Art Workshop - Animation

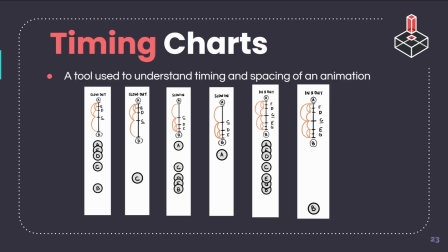(24:44)
Adding more frames does not mean that you're increasing the runtime. It actually just displays more frames within the runtime. The time it takes to run each frame is constant. It's the poses of the drawing that influence the perceived speed. Slow in takes 3 frames to reach the midpoint.
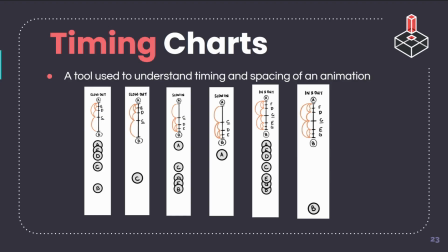(25:03)
Slow out takes 11 frames to reach the midpoint, but they both reach frame 13 at the same exact time. So yeah, take a look at these animations for a second and realize that all of them are actually taking the same amount of time to complete,
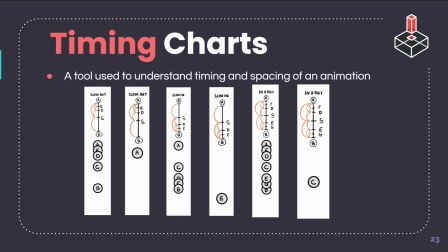(25:16)
but their speed simply looks different because of how you're positioning those keyframes. So here's an example of that applied to character animation.
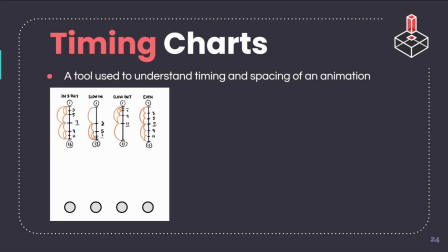(25:25)
The expression when slowing in decelerates into an in pose.
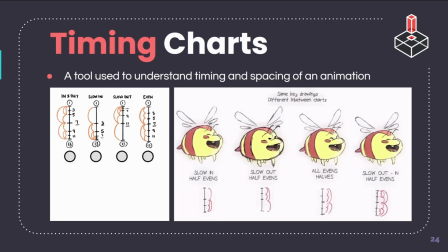(25:31)
So the slow out accelerates into the in pose. Using timing charts allows animators to plan out their drawings because it shows the spacing between each frame along with the timing of each piece. So take a look at this motion of this little bee character.
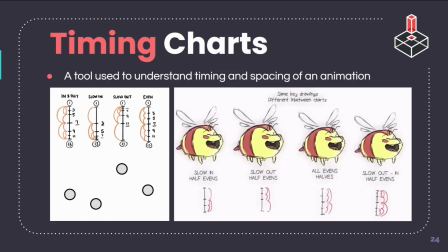(25:47)
Every single one of those has a slightly different feel to it, and that's because of that timing chart. So if you were an animator and you passed on a timing chart, you'd want to make sure that you got the motion that you wanted when an animator helped fill in your in-betweens. So that timing chart,
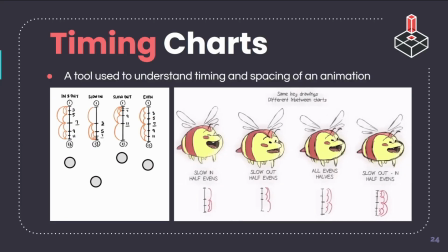(26:02)
it's kind of like a secret code that helps convey exactly what type of motion you want your fellow animators to complete for your character.
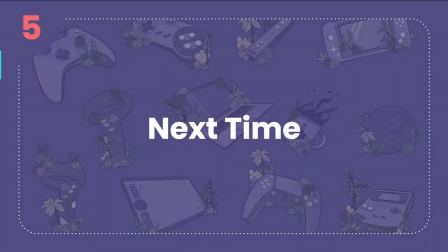(26:12)
All right, that is all for our animation workshop. So next time, let's talk about future events hosted by EGATS.
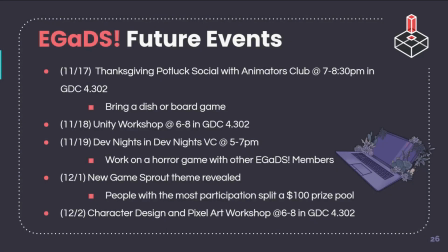(26:20)
We are having a Thanksgiving potluck social on Monday. Wow, that's tomorrow. Hopefully this video gets up quickly and you watch it quickly because you don't want to miss that. It's gonna be awesome. It's a free event, but you're encouraged to bring a dish or a board game.
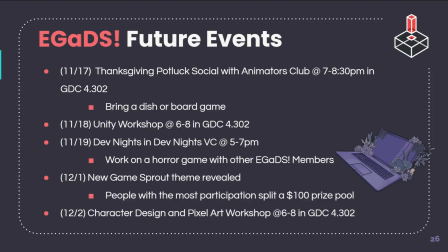(26:36)
There will be Jackbox, pumpkin painting, the movie K-pop Demon Hunters, and more. You'll have to show up to find out what more. Our next Unity workshop will be Tuesday in GDC 4.302 from 6 to 8.
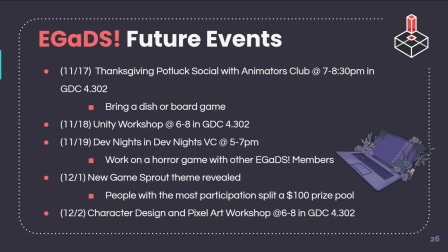(26:50)
We have Dev Nights in the Dev Nights voice chat 5 to 7. We are building a horror game, so feel free to join us. No experience needed as we have mentors and leads to help. Every new month, we post a new Game Sprouts theme.
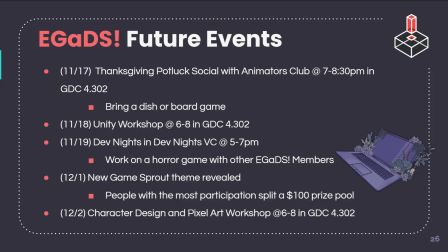(27:05)
Game Sprouts are a fun challenge where you submit a work related to the released monthly theme, which could be anything from artwork, music, or game mechanics, and we tally participation for a prize pool of $100.
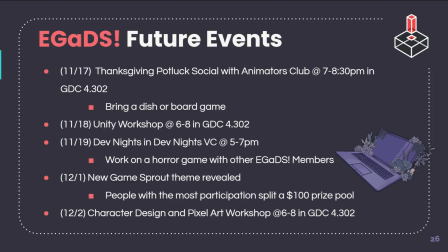(27:20)
Lastly, our next art workshop will be the 2nd of December, where we learn about character design and pixel art. Make sure that you show up because it's going to be really awesome. We can finally talk about those character design elements that we touched on today.
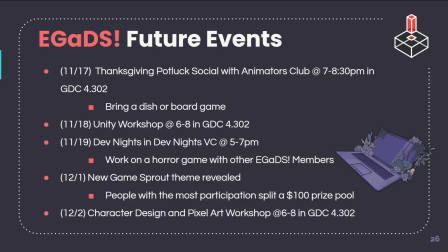(27:34)
Thank you guys for your patience to get this 4th workshop out there. We hope to see you again next time. Thanks for showing up. Bye. Have a great rest of your day.